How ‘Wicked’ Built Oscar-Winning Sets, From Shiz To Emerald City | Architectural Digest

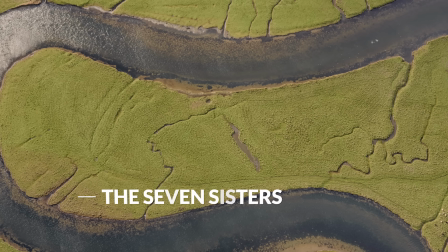[4:06]
We know in the south of England, near these cliffs, there's a beautiful winding river called the Seven Sisters,
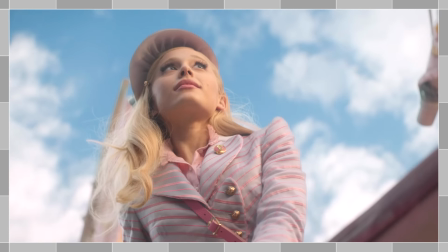[4:12]
and it's landlocked, so it means we could put boats on it and it doesn't have current and it doesn't flow. So this is great news for filming.
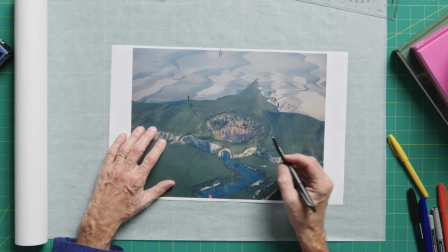[4:18]
But the problem it raised was I needed to put the set in a huge water tank with enough
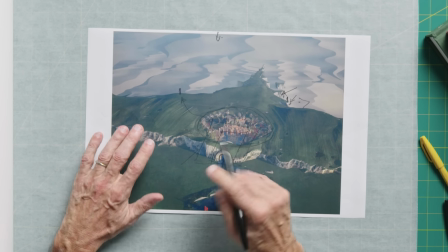[4:25]
tank that I could take the boat through the arch and introduce Shiz to the audience.
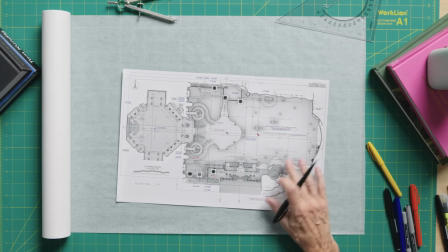[4:32]
This is a plan of the back lot build.
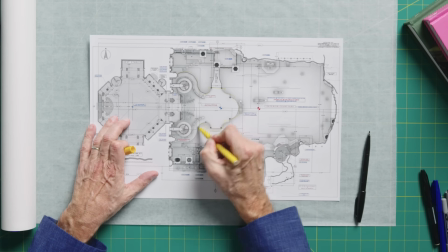[4:35]
This area here, all of this, is a huge water tank.
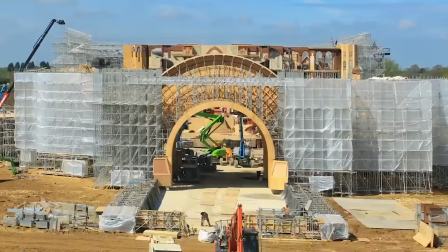[4:41]
The weight of water pushing against those tank walls is immense.
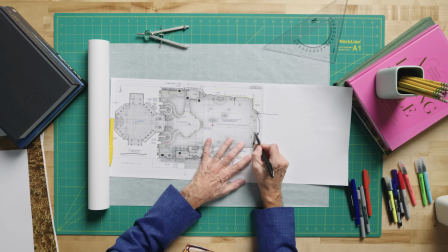[4:45]
We actually built more water tank, and the water tank went through here to the other side of the arch here,
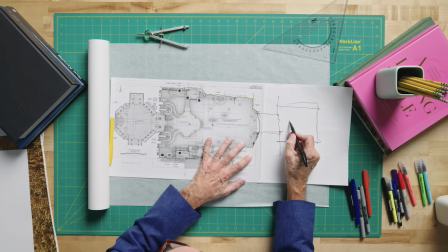[4:51]
and then we built a sort of reservoir over here. So when you're in a boat coming this way, you would sail in.
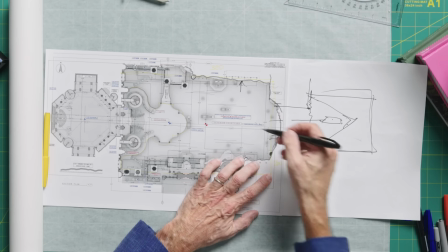[4:58]
So you put the camera boat behind them and you follow them in, push through that arch and introduce Shiz, which was key for me.
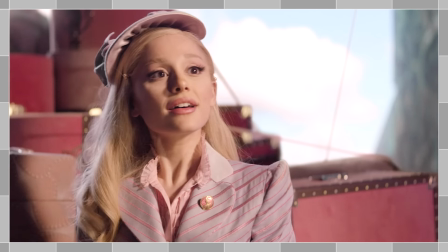[5:05]
And then this is all physical. Here's the problem. I've got Glinda arriving here, full of luggage.
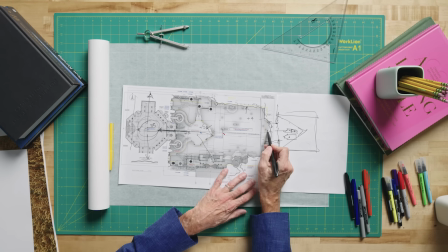[5:12]
I had 5 other boats and they've all got sails. So I've got to sail into here, land at the dock seamlessly and get off. We went to Prague to a boat builder to build us the big boats. We originally thought we'd put them on cables and pull them because they were pretty stable.
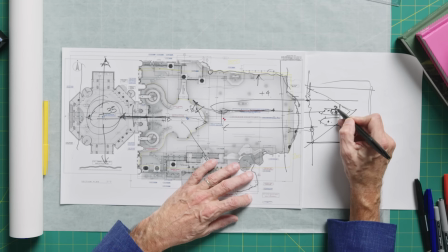[5:28]
We then needed to change the angle, so we ended up putting men in green suits, which visual effects will take out, pushing those boats. And once again, here's the joy of it. With CGI, that's what we should be doing, in my opinion.
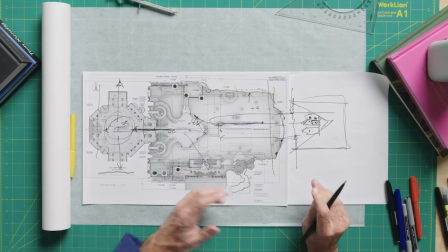[5:42]
Everything is real, and we take out the people in green suits. So we take things out rather than add them. So now we're into the problem of, we got plus 4 feet of water.
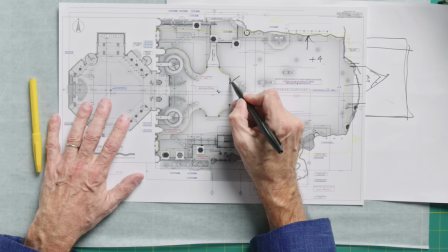[5:54]
We need to land here at the dockside. So you're at plus 5.
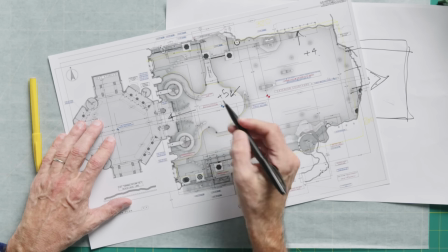[5:58]
Then I need to go up to the steps of the courtyard, which means I've got another 10 feet here.
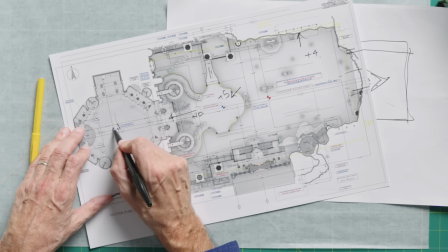[6:04]
And then I need to build the courtyard here, which is 35 feet.
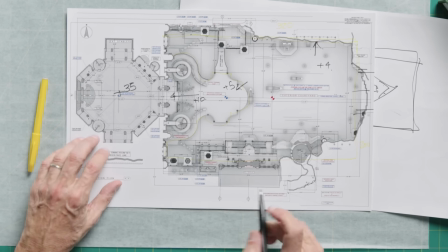[6:07]
So you start adding up this and you're into 50 plus feet, which is pretty high for a set. Why, you might ask, why did I build that as part of this? It's because I don't want to cut from here to here.
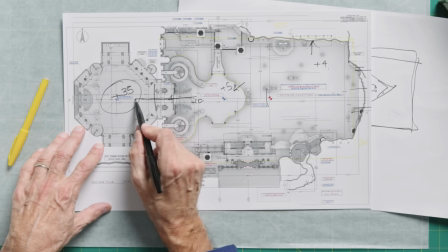[6:20]
In practical filmmaking terms,
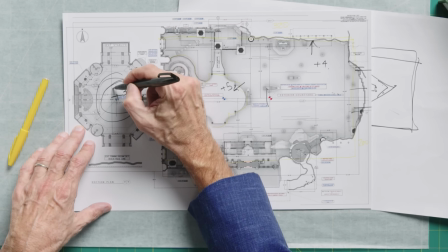[6:22]
I want to come in with characters into the inner courtyard because this is the transition space to Dr. Dillerman's, to the dining room,
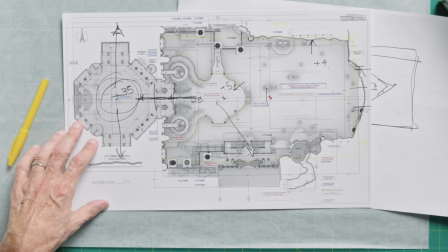[6:31]
and this over here is the library. So it's extremely important to try and put these together.
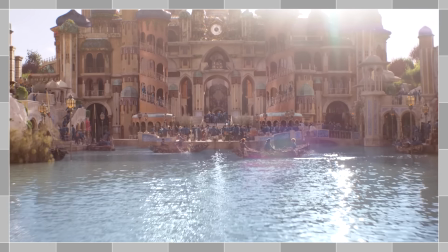[6:37]
So when we do scenes looking this way, this acts as the backing and it's practical and it's real.
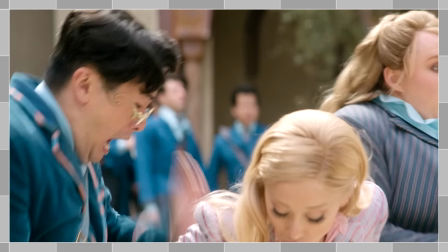[6:42]
I don't need CGI because I've got real physical backings to a certain height.
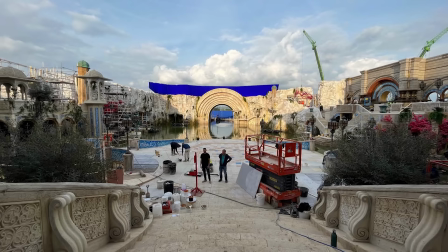[6:47]
So that means I can do transition shots, which in cinema is essential.
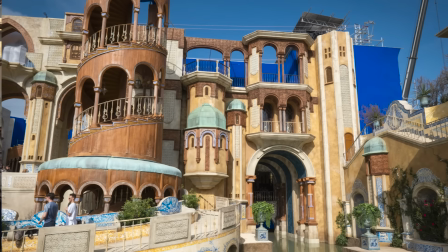[6:51]
If you want to feel the size of the world or the size of the space, you need to spend a moment showing some journeys.
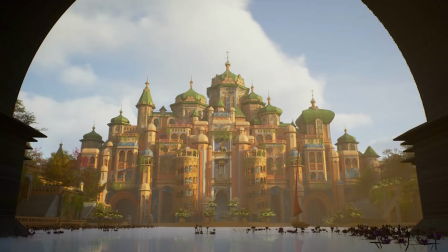[6:59]
But let's talk about the architecture. This place was a seat of learning. It was an ancient establishment for Oz. And there's lots of pitfalls in designing an ancient school, and we've seen them.
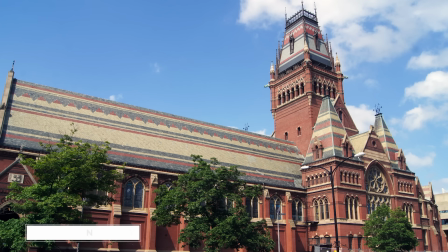[7:10]
You've got Hogwarts, you've got Oxford, Cambridge, Harvard, all these dark stone, sort of Gothic-y, medieval type places. And this place, John Chu was very important. This is where everyone wants to go, and it's a joyous place.
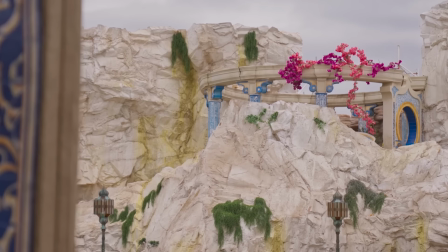[7:25]
And when you go into it, it has to be one of the most amazing places in Oz.
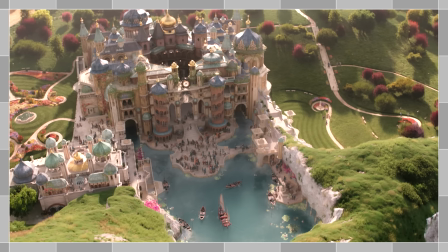[7:31]
So I knew I had to be light, I knew I had to be colorful again, I knew I had to be wondrous. So it was early on that I decided I'd take all my favorite old architecture.
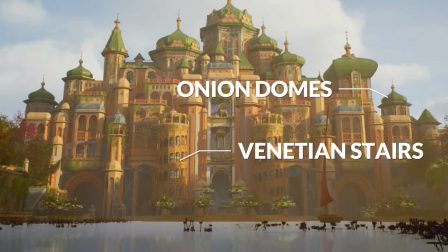[7:43]
So Venetian staircases, onion domes, Gothic rooftops, balconies from Venice.
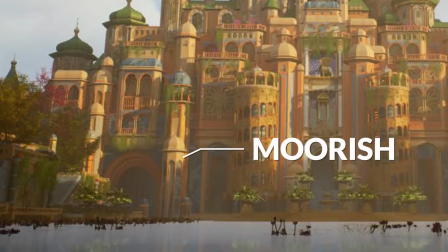[7:50]
I mean, there's Moorish architecture from Granada in here.
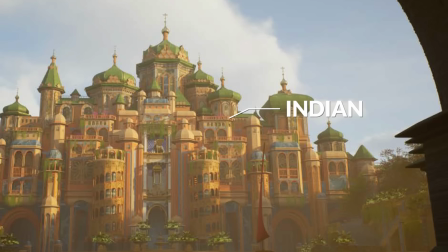[7:53]
There's, there's Indian stuff, that, the Pink Palace in India, blue tiles from Portugal. I wanted to combine these all, and it was like, can I actually combine them in a way that you believe they should all fit? Roxy, my great art director, spent many months trying to fit this all together to create this image. So she started to come up with ideas.
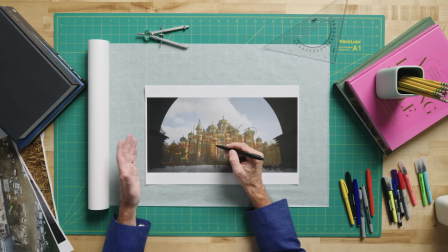[8:14]
We should take the Italian-esque towers and make them out of wood, change the materialities.
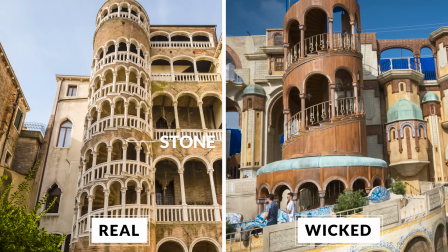[8:19]
They're familiar, but yet new. And in that way, the idea that we could put the audience into a place that was sort of familiar, but yet magical was the task.
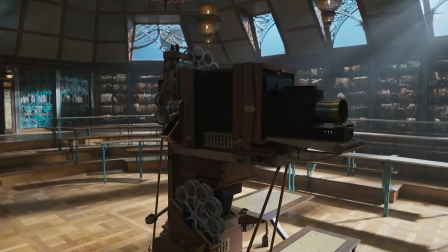[8:31]
If you watch films and you have a sort of nostalgia to something you see, then you accept it.
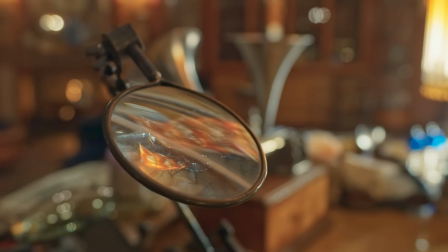[8:39]
So it allows the audience to be part of it. And I was really, really trying to push that idea into this set.
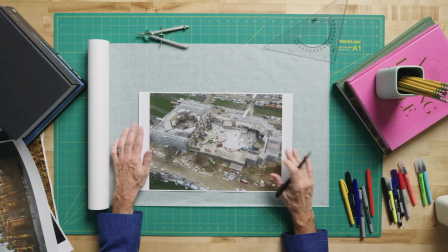[8:48]
Now let's talk about what the build was, because here is the build on the back lot, which is by far the largest set I've ever built.
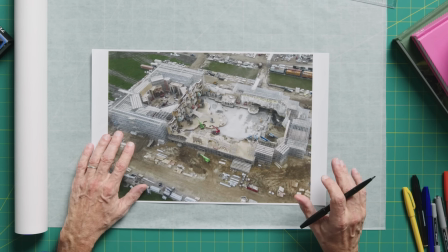[8:54]
I challenged my construction team of 20 years, who I knew were up for the job because they are amazing.
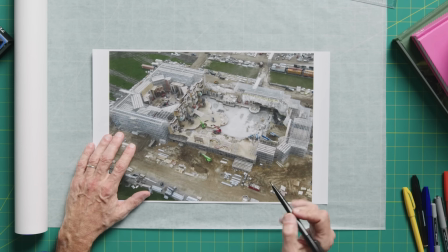[9:01]
So you can see the work. You can see where the tank is here.
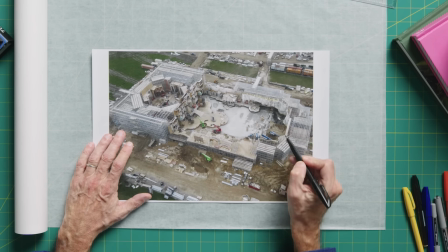[9:05]
And you can see, we have to tank it, we have to concrete it, we have to then put liners in.
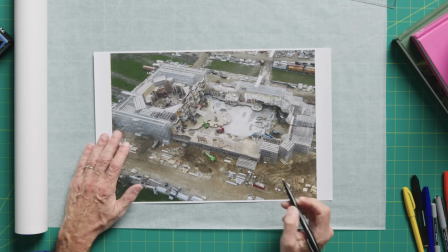[9:11]
We've got heavy equipment running. This is the only access. So once I put the tank liners in, I couldn't come in this way.
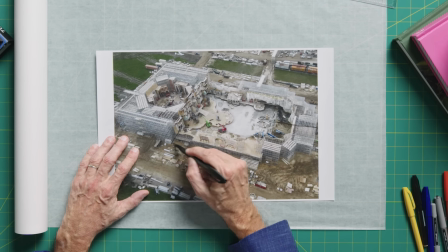[9:19]
So we would then leave this set part out,
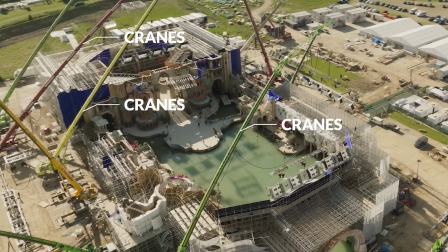[9:21]
and we'd use huge cranes to lift machinery into this area so we could finish this facade.
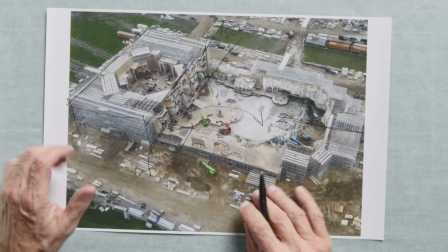[9:28]
And this is why we've got this immense scaffolding rig to protect it. I haven't come across any other construction team that can do this.
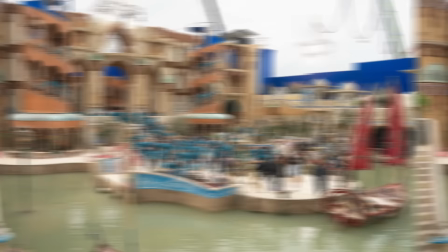[9:35]
So here, I'm going up to 50 foot. Actually, I think it was like 52 feet at this point.
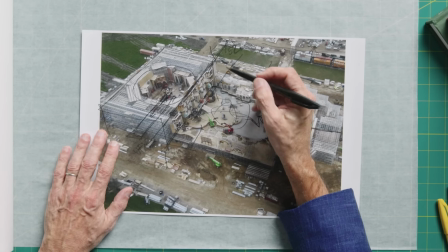[9:40]
The higher I got, the more in camera we could get. And what happens as the sun comes onto this front facade,
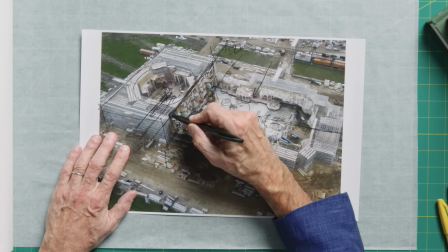[9:47]
you get all the colors and the detail, and so you understand what the light is doing, so you're not making it up.
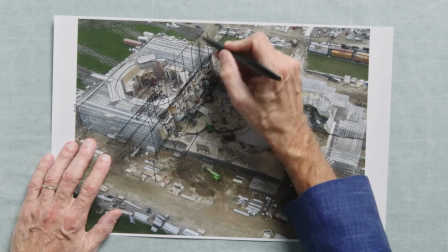[9:53]
So when you go up here with CGI, the information is already down here because I've gone high enough that this is a repeat of detail.
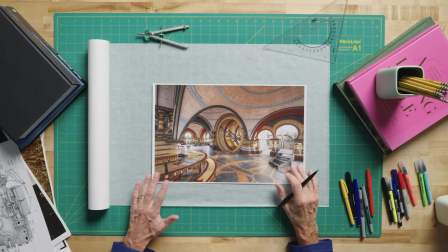[10:02]
So this is the interior of the library that we designed. This set introduces Fiyero, Dances Through Life.
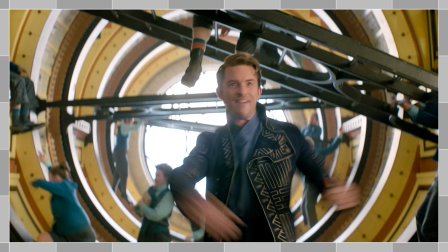[10:09]
And so he is this sort of the coolest character. Everyone wants to meet him.
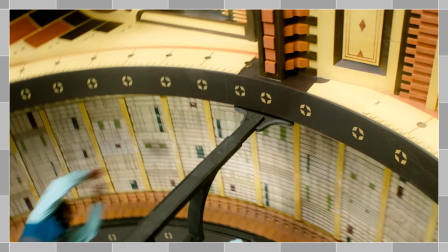[10:13]
So we thought, well, maybe we should give him something wondrous to do in his first introduction.
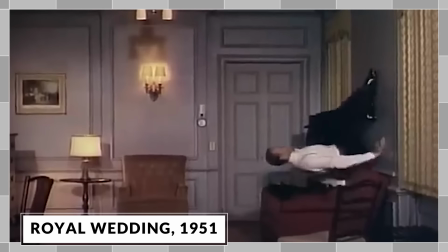[10:21]
So if you've seen The Royal Wedding with Fred Astaire, you've seen the room that rotates and he dances on the walls and the ceiling. And it's just wondrous. I said to John, why don't we make circular bookshelves?
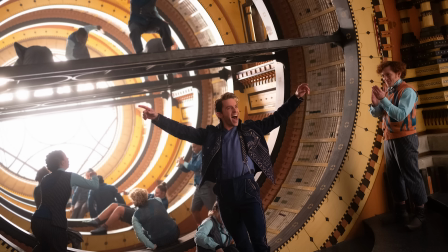[10:33]
What if they rotated it all in different directions so we could have him
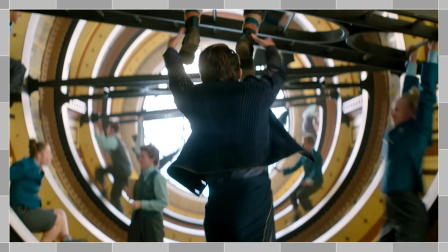[10:38]
introduce Dancing Through Life on these rotating circular bookcases.
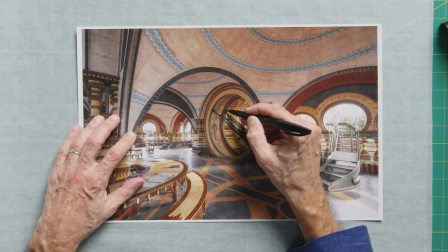[10:42]
And then the ladders would work independently.
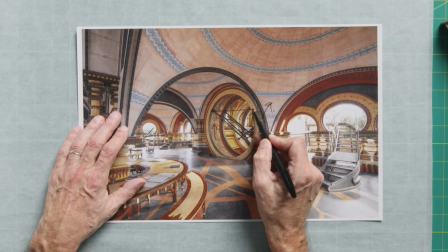[10:46]
So at some point, when you look this way, they would line up and create a Z, which is Oz.
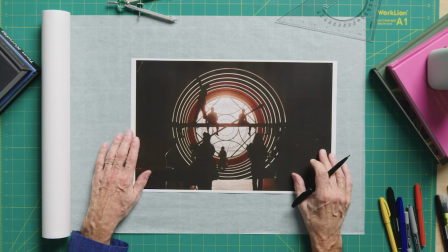[10:54]
So this is a shot that John Chu sent me of the dancers with the backlit window
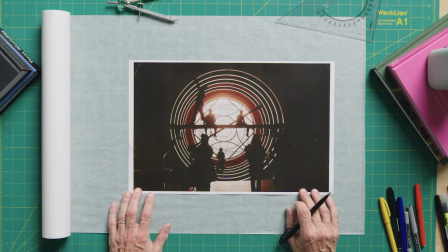[11:01]
preparing to do a rehearsal on the ladders and the 3 rotating drums. So the way we've done things in the past is I give a phone call model to what the set is and how I'd like the drums to work to Paul Corbell, who ran special effects.
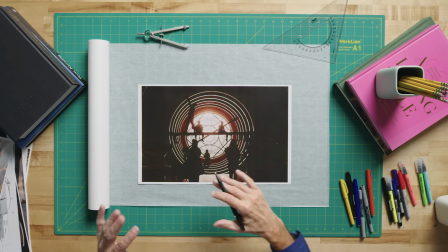[11:17]
And with his engineers, he'd go away and make a mock-up, which is 11 times smaller than the full-size one, with spinning drums and ladders. He would make that out of metal and mechanize it to figure out all the movements, all the joints, all the dangers. And so once we ironed out all those movements on the mock-up, there had to be a working physical model.
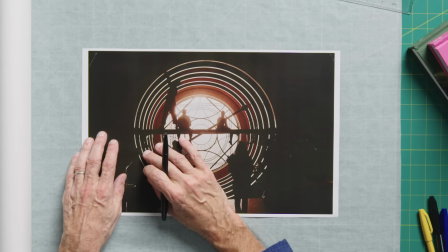[11:38]
Paul and his team could then start to roll the giant steel bands that would hold the bookshelves.
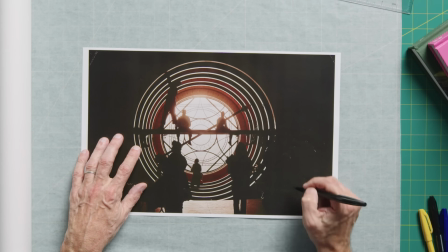[11:43]
And beyond the set, there are these sort of giant skateboard wheels that sort of move this thing around and back and forth.
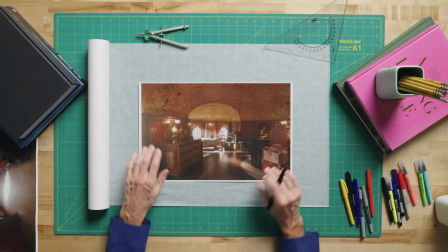[11:51]
So here we have the soundstage set of Elphaba's and Glinda's dorm room. And we have a large number in here called Popular. And it's very difficult to stage and make interesting a song number in one room.
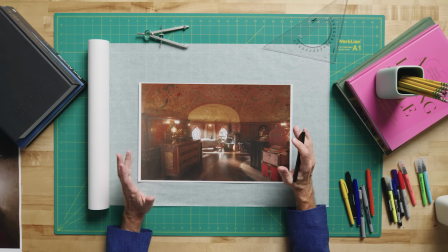[12:07]
So the challenge of this set was to create enough movement in the architecture to keep interest. And I'd been scouting the Brighton Pavilion.